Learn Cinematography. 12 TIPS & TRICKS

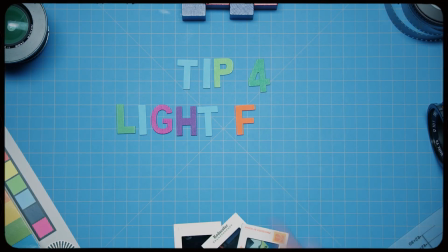1019s
One of my favorite tips for lighting a oneer is actually putting a lot of the lights outside your set, having lights shining through windows.
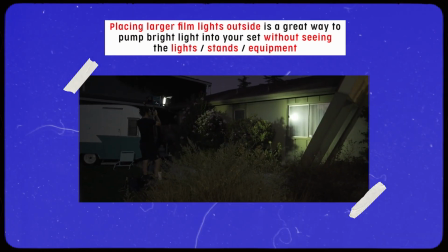1026s
As a DP, you can motivate moonlight, you can motivate sunlight, you can motivate a street light.
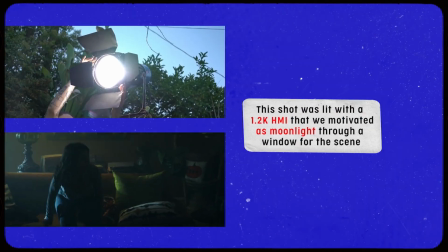1031s
Anything coming through the window could feasibly be, a source of light from outside.
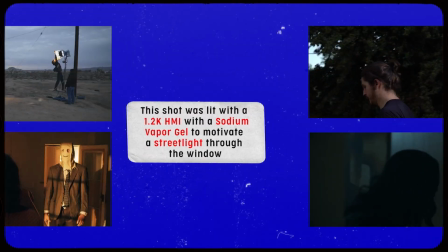1036s
So by putting your HMI or putting any sort of bright source of light outside of a window shining into your set,
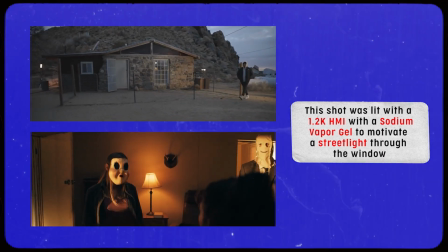1042s
is a great way to approach lighting a oneer. Another example of a oneer Jake and I did was called Roadside. This one was shot purely exterior, so our only source of light was the sun.
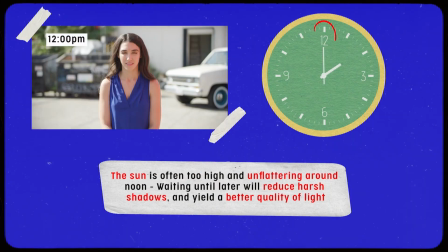1055s
And we knew that if we shot this thing between 12 noon and 2 p.m.,
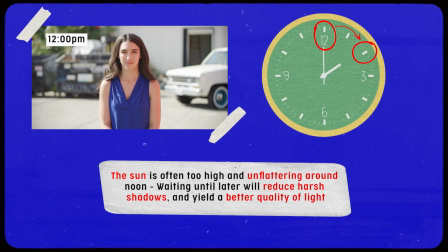1059s
that it was going to look like shit because we did not have access to be putting huge diffusion frames and shiny boards because we were going to be seeing everything. So what we did is we rehearsed from 12
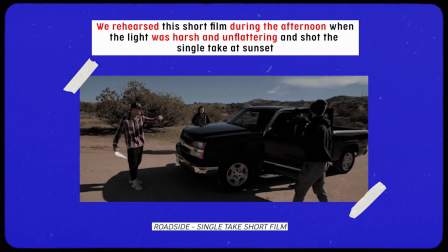1069s
to 6. So for 6 hours, we were rehearsing with the camera, rehearsing all the focus and the blocking so that when the light was right,
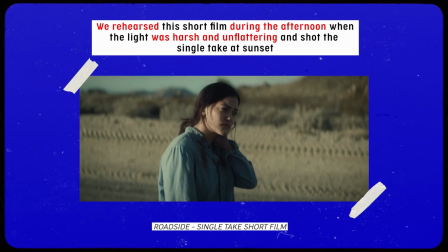1076s
we shot from 6 to 7 and just shot nonstop for an hour and got the take we needed.
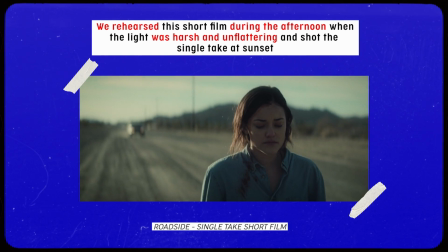1082s
And beyond just the right time of day, we also positioned all the blocking so that everyone would be backlit.
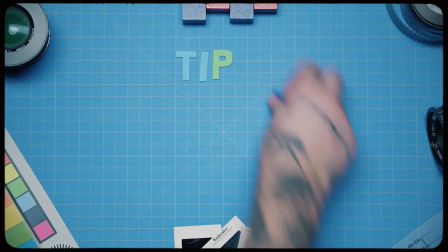1089s
When you're shooting a oneer or an extended sequence outside, try to rehearse and convince the rest of your crew,
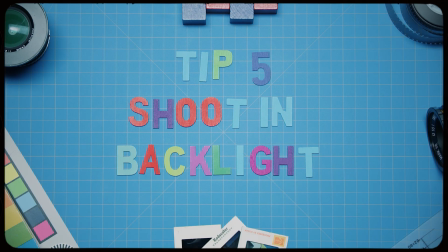1095s
actors, and other departments to be facing towards the sun, because when you're shooting in backlight,
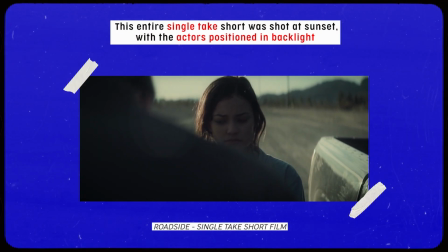1100s
that's a total cheat code for making your stuff look super dynamic and cinematic.
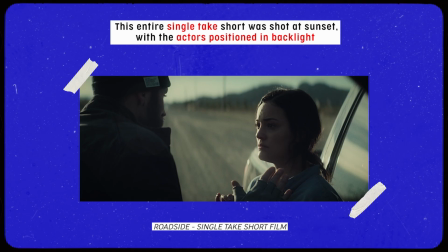1105s
It speaks to that earlier topic we talked about shooting on shadow side. If you're shooting towards backlight, inherently your actors' shadows are going to be towards the camera, which is shadow side, and they're going to have a nice rim and sort of glow behind them.
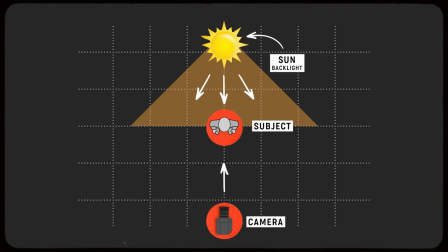1118s
So if you can orient the camera to where you're pointing at the sun or pointing, towards your actors whose backs are to the sun, it's going to look so much better. One tip I want to leave you guys with when shooting a oneer is, as a cinematographer,
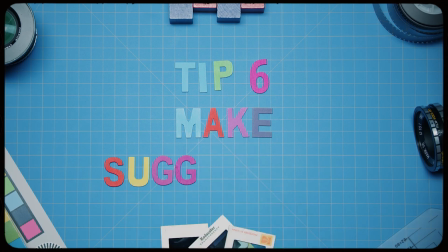1131s
don't be afraid to make suggestions to your director in the early stages of blocking that are going to make it look better. They won't know what looks good, so you have to be the one to tell them, like, hey, have the actor stand by the window, or hey, can we move them near our lamp? Because if you're trying to explain to them that it's going to look better, 9 times out of 10 they're going to trust you. So if you know as a DP, as you're watching the blocking, that the actor's walking into a corner that's going to be impossible to light, stop them there in the early stages and be like, yo, it's going to look so much better if that person stands right by that window. Because if you don't call it out soon enough, the director, the actors, they're going to keep rehearsing that same thing because they think that corner is going to look great, or if they've rehearsed it 10 times, so they think that's their mark. So be very diligent about watching and framing the rehearsals with your phone or with a viewfinder, and call out things right away as they are working or not working, because last thing you want to do is be shooting a oneer or lighting a oneer and you're finding out that there's certain bits that are going to be so impossible to light. So call out creative suggestions. Trust me, I think if you're working with a great team of actors and a director who trust you as a cinematographer, your suggestions are going to go a long way. And obviously with the oneer, all these little things you can do to set yourself up for success are going to be huge.
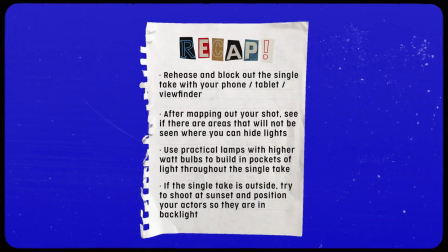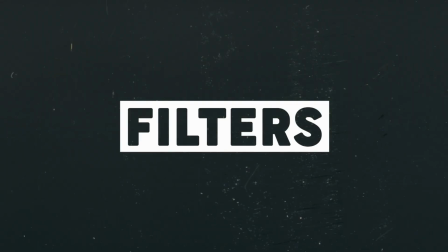Watching movies kind of growing up, there was always a very soft film-like look, and you hear this look, the film look. What is that? Sure, they might be speaking to the grain, but I think beyond that, they're speaking to like the soft, sort of reminiscent quality that film has when you sort of watch movies from the 90s,
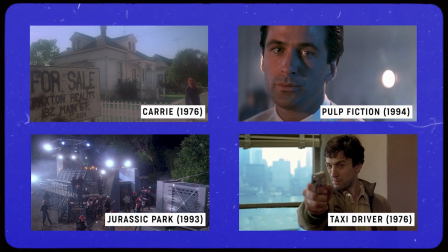1251s
80s, and earlier. There is a certain look that's built into film that's so beautiful and so cinematic.